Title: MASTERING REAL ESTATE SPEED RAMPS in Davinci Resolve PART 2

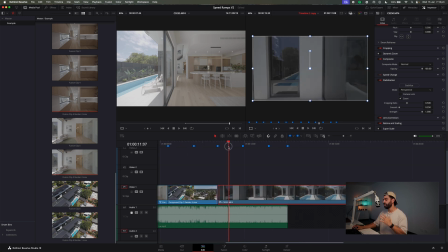Now, what I find with these clips, a little tip and trick, like when you're starting off a pullback transition or a zoom out, if you're right up against the wall and you have this bold white or black wall in front of your clip,
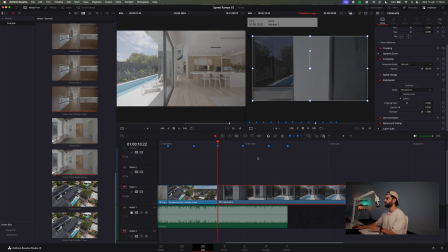it doesn't look great once applying the transition or even with the speed ramp, it's very bold at that point. So I always pull back a little bit and I'll trim the clip to there and you'll see why in a moment. And that's our full clip. So now I'm going to create a new fusion clip.
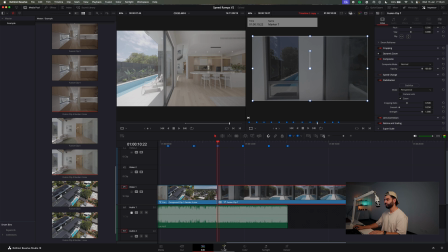All right. Now, in Fusion, we want to go to time stretcher, making sure the playhead is at the start.
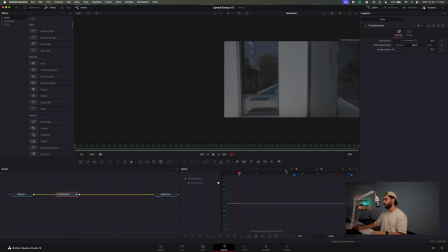It is awesome. So we've got a keyframe at 0. And now we want to drag it to that marker, which is at 36 frames. And your total clip is 254 frames. So what we want to do is go back to your marker just here. What do we say it was? 254.
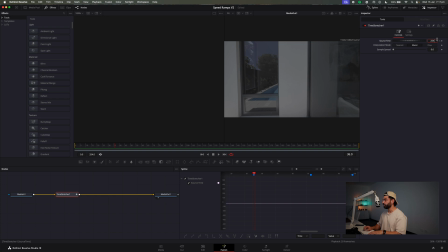And we want to make it 254. Hitting these arrows to bring it back in. Now what we want, this Bezier comes up and this one comes up. Might just move this out of the way, might just bring this down a bit.
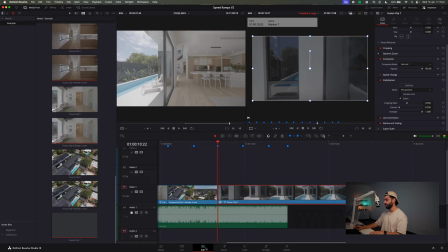And we'll watch it back. Awesome, that looks great.
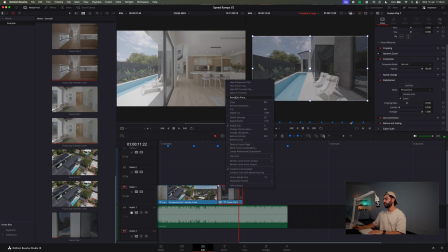Let's render this into place or create a new Fusion clip.
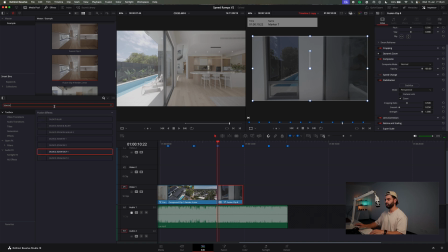Don't have to, but the next thing we're going to do is Juco zoom out 2. I'm going to drop that on. Now, if you can see here, if I turn it off and on, you see how it brings the wall closer to the camera. Or, you know, if you had started your clip at that wall,
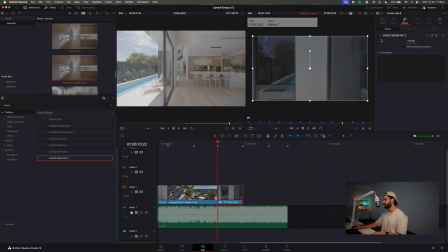you're just going to have white or black as a starting frame, which can be very dominant in the transition. It doesn't really sell it.
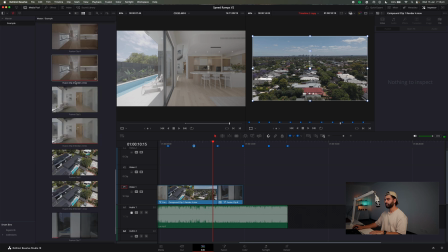All right, next up, we want to add in 2 shots of the pool.
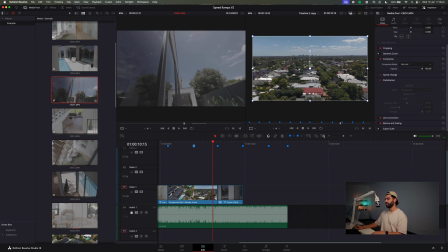So we're going to add in this one here. I think it's pretty cool.
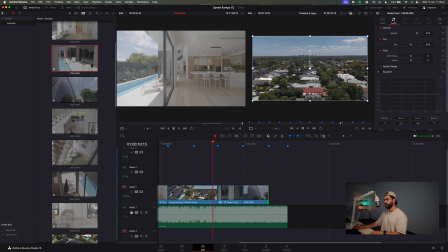And the last one we're going to add in is sort of what we just saw.
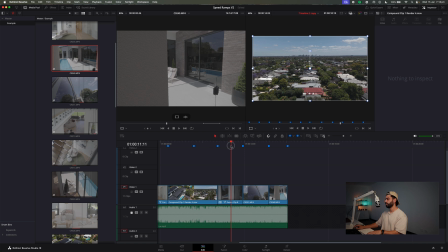Now the reason I added in this one first and not this one was because this clip here is pulling back. The direction of it is backward and the direction of this is forward.
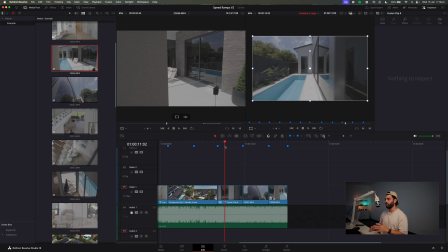So I find it a bit, it doesn't sit well when you've got a scene that involves, you know, the lounge chairs and the pool heading backward, and then the first scene after is the same scene in a sense,
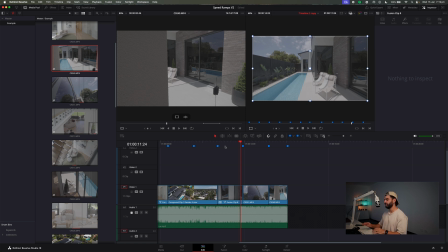heading in the opposite direction, heading forward. It doesn't look right. So what I've done is I've chucked this one in between to change the direction the camera's moving, which then leads back into the lounge chairs and the pool.
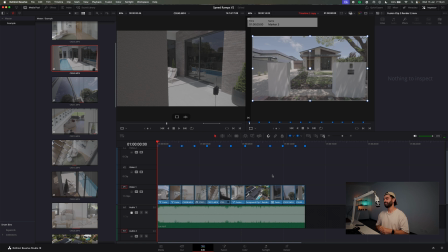All right, that looks pretty good to me, but now let's add some more sauce onto it. Now, with the motion blur, you can jump on my website. As I said earlier, it is free. It is not perfect yet. It is in the beta. It's usable with the free and the paid version.
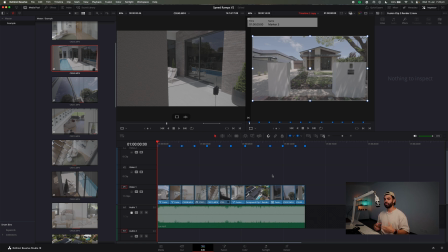I have come up with a better motion blur for the paid version, which I'll go through now. A lot of people have asked me, or have actually commented and said, I've used your motion blur settings and they don't work, blah, blah, blah, blah, blah.